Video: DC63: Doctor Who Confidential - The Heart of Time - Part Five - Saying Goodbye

Because this is a regeneration story that just so happened to fall in line with our anniversary year, Chris wanted to do his version of the 10th Doctor's companion farewell tour from the end of time, in which he visits all of the past companions and characters throughout the series.
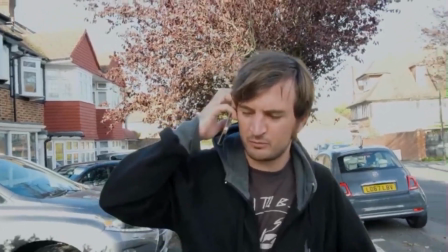[9:13]
So not only do I appear as Simon, but I also appear as the Mystery Doctor as well
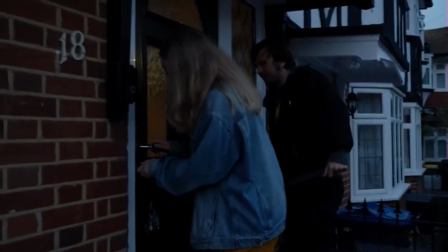[9:18]
and I also appear as John, Daisy's boyfriend, with Marina returning to play the role. That said, the other characters that we couldn't get involved, so Daisy played by Phoebe,
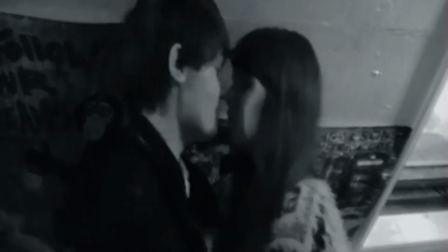[9:31]
Lainey who was in one of our Christmas specials and the character of Alice, Lauren who ended up being Romana. We weren't able to get them to film so we used previous footage from
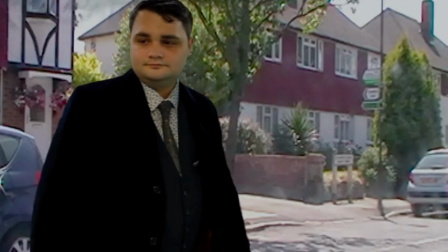[9:43]
the episodes with Chris spliced in via green screen because that's really all we had. So we weren't able to get them so we just thought have Chris see them from a distance without ever saying goodbye to them. Sort of similar with the Mickey and Martha as well as the Jack bit from on the end of Time Part 2.
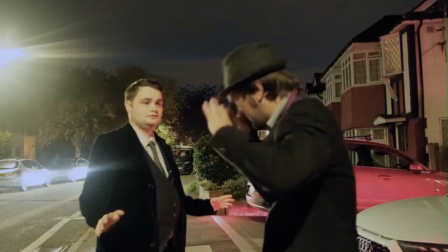[10:09] Oh, I'm so sorry. No, it's totally my fault. These things happen.
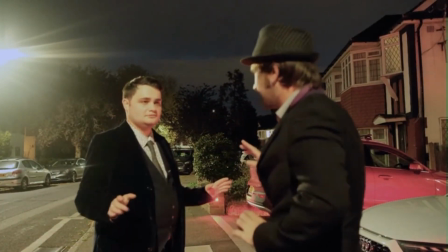[10:15] Wait a minute. Doctor.
One last minute addition we had, I don't know how far we went into filming when we did this, but before we locked down the final edit, Power of the Doctor came out,
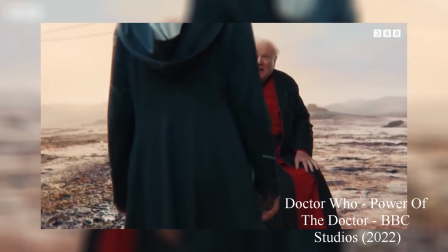[10:34]
And, upon seeing the Edge scene, with the various classic Doctor actors revising their roles, Chris decided to add his own version of the Edge scene, involving me as the Mystery Doctor.
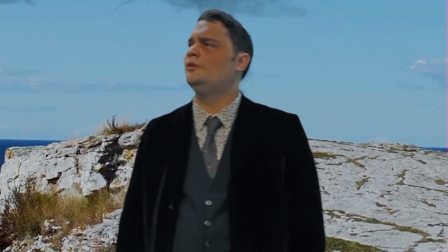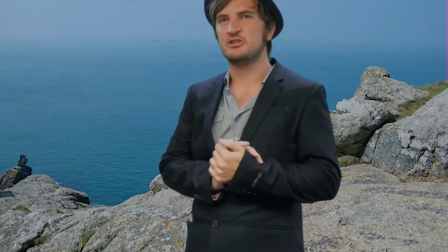[10:57] Well, isn't that the question of the day? What are you doing here?
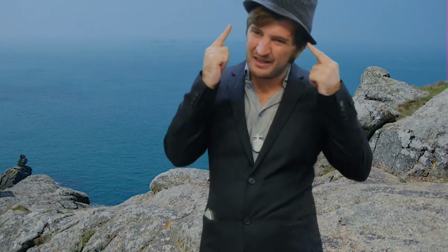[11:01] Your mind, rather our mind, it gets hazy in these moments.
He liked this idea of a time of subconsciousness before regeneration, and since I played the version of the Doctor that comes before him, this made sense. Especially as we announced that this Mystery Doctor, played by me, is getting his own audio series in which I'll be playing the Mystery Doctor on audio. We've already announced this, but since it's been so long since my version of the Doctor was seen on screen, Christopher would be a good way to re-establish the character and that way whatever new audience we get from the Heart of Time will clock on that eye and the Doctor before him and as such when they see news that we're making a new series with this new Doctor, rather old Doctor, they'll connect the dots. So not only does this refresh the minds of the audience we already had and establish for the new audience,
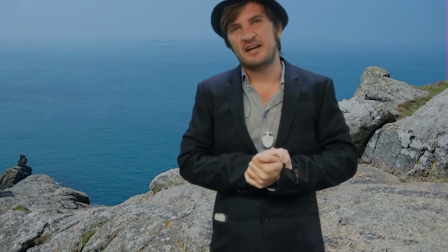[12:06]
this is just a good setup for that spin-off series.
You're dying. This, this is where we all go when we regenerate.
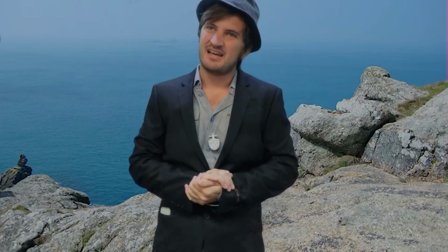[12:15] So that's why I'm seeing you. Me? I'm your subconscious and guardian of the itch. I'm here to make sure you don't give up.
It's no secret that Chris has been passionate about this for ages, and not just because it's his first feature-length project, but also because it's his once-long, his exit story. And it just so happened to be the 10th anniversary of our fan series that just so happened to fall on the 60th anniversary of the main show. and for these reasons Chris wanted to make a big special occasion about it, not just with all the promotion on social media but he also wanted to do a premiere of it